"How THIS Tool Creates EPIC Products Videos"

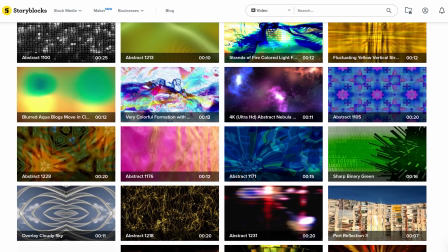(4:04)
So maybe there's like one specific shot that you really like, Well, then you can find multiple of the same jar or theme but over a million royalty-free high-quality stock assets There's always something that we can find on the community-driven library with almost every project Storyblocks is there to help us
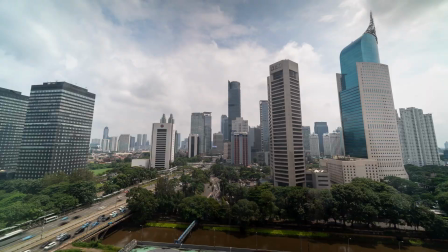(4:19)
out and the great thing is that we can download an unlimited amount of video assets That's what the unlimited all-access plan, but there are also other affordable plans There is one for everybody's needs so definitely check out Storyblocks guys You can find out more information by clicking the first link in the description down below I can highly recommend it My edit is done and I got some really good tips to share with you.
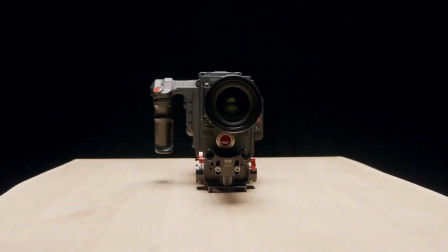(4:39)
The shots that we have are in fact just simple rotating movements where our object is always in the middle.
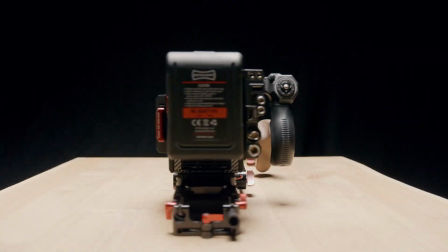(4:45)
This will help us create an effect of the camera being assembled to one piece. Something so simple if you think about it, but it will give some stunning results. Let me show you how.
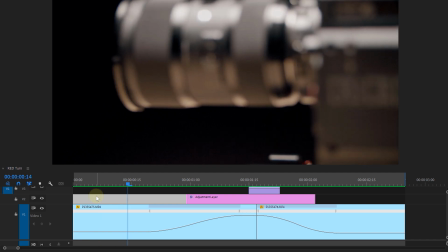(4:56)
In Adobe Premiere Pro we are going to use speed ramping. A simple technique to adjust, you guessed it, the speed of a clip. slower or faster now don't worry if you don't know how to speed ramp in premiere pro you can
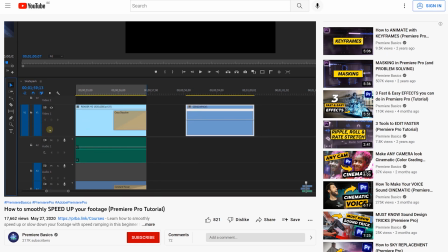(5:09)
just check out the video premiere basics made on the topic it's our second channel where we tackle all the basic stuff you can do in premiere pro link in the description now we can just use the technique to create a smooth transition we have two clips separated by a simple
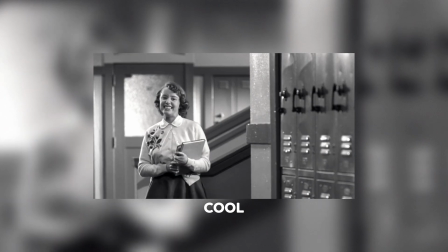(5:24)
cut to make that cut smoother and more cool cool we increase the speed in the last part of our first clip then we We also
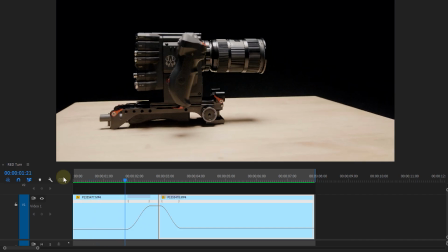(5:31)
increase the speed in the beginning of our second clip. Of course, the other parts of our two clips remain at normal speed, which will give you a cool and smooth transition.
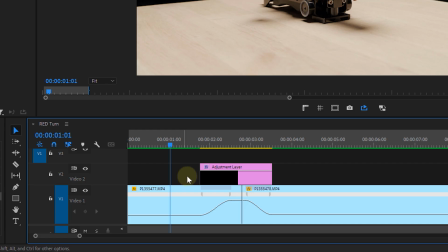(5:40)
However, when we speed ramp, we don't have any motion blur, but we can easily bring them back with an adjustment layer on top and some directional blur. Now something completely else we can do with the rotating movement is a pass by transition.
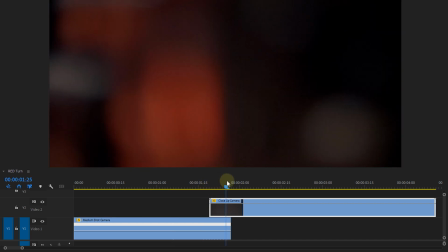(5:54)
Again, we have two clips where the top clip has an object that will completely cover the frame on one point.
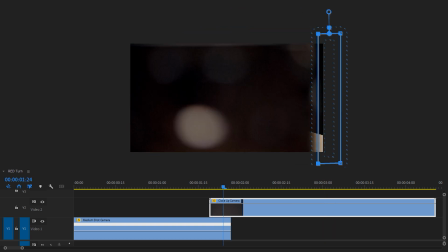(5:59)
We can give this top clip an animated mask to follow along with the object, the rotation and eventually revealing the top clip. For the next part of our edit, which is something pretty cool, we need to do something practical while filming.
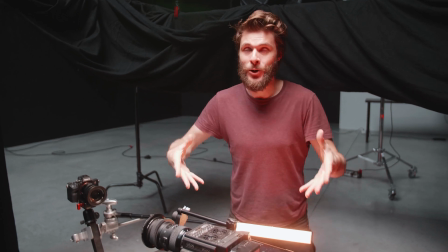(6:13)
Now, for that effect you're gonna need a light setup. So we are using a simple softbox on top.
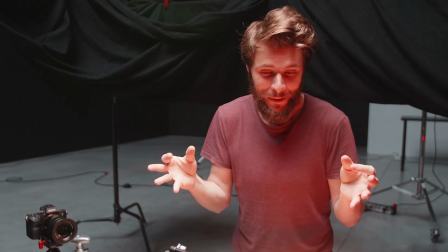(6:18)
This is the most basic, which is always going to work for product videos. But then we also have two extra lights, a backlight and a key light here.
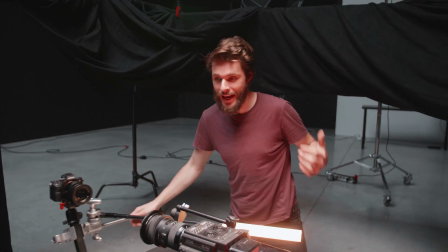(6:25)
And the idea now is to actually shoot this with all three lights turned on, have the camera rotate around your product,
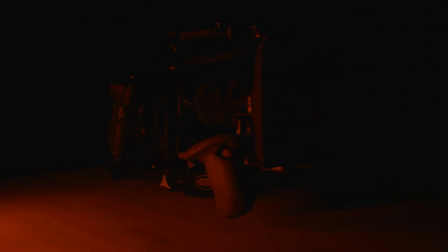(6:31)
but then do the exact same shot again, but having like one light turned off. Again, have your camera rotate around your objects and that's going to give you two of the exact same
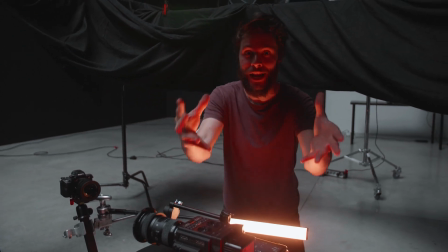(6:40)
shots with two different lighting setups and Yannick is going to show you what you can do with that in Premiere.
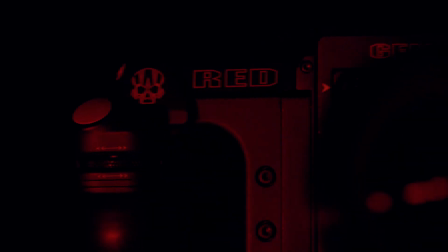(6:45)
And of course, we will use them to create cool effects with it, like a ghosting effect,
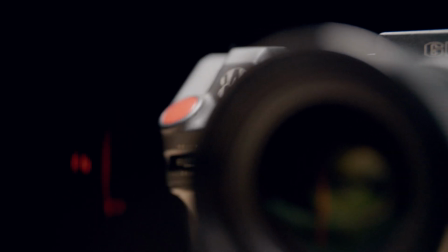(6:49)
which is actually a simple blend mode and offset of two clips, nothing more.
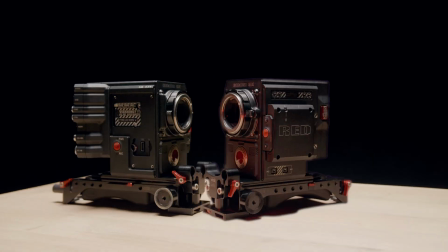(6:54)
Something else is this reverse cloning effect.
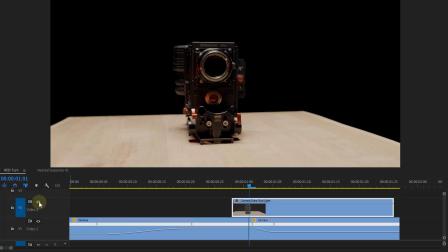(6:56)
We take a shot of our spitting camera and sync it with the exact same shot of a camera But with another light setup of course this effect
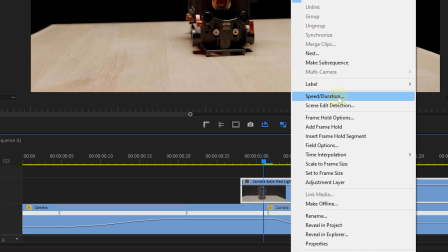(7:03)
will also work with a simple duplicate of our first clip So we take our top clip and reverse it so it's rotating the other side around next We simply mask out the camera or to make ourselves easier We send it to after effects to do a quick rotoscope
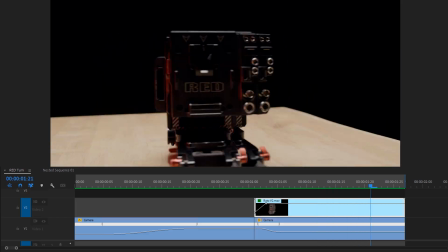(7:17)
and voila We have a cool reverse clone effect now sometimes we just want to keep it simple Well,
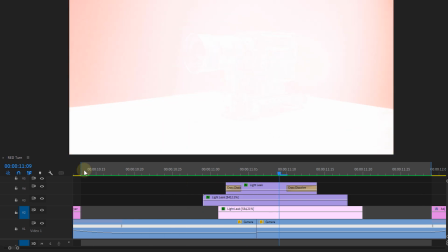(7:24)
then we still have the good old light leak to give us an easy transition between two different framings.
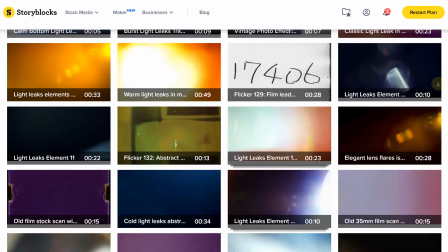(7:29)
And as you know, you can get these on Storyblocks. But we can also use one of our own shots for this.
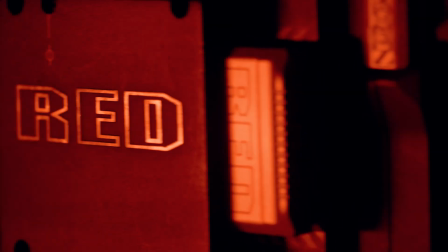(7:35)
We have a light setup where everything is dark except for one single red highlight. And with some blending, this is a perfect light leak.
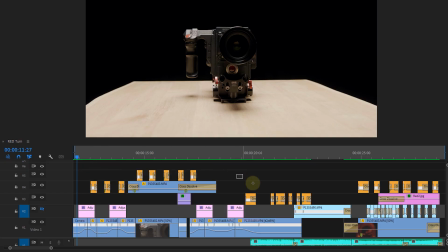(7:41)
We use these all over the edit as transitions, but also as cool extras.
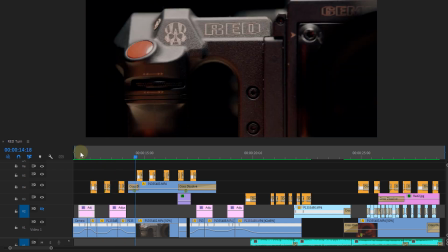(7:46)
We got some very short and subtle light leaks that flash on the same exact time as the piano strokes from the music. Really emphasizing that music. So as you can see, some simple chefs can create a really creative product video.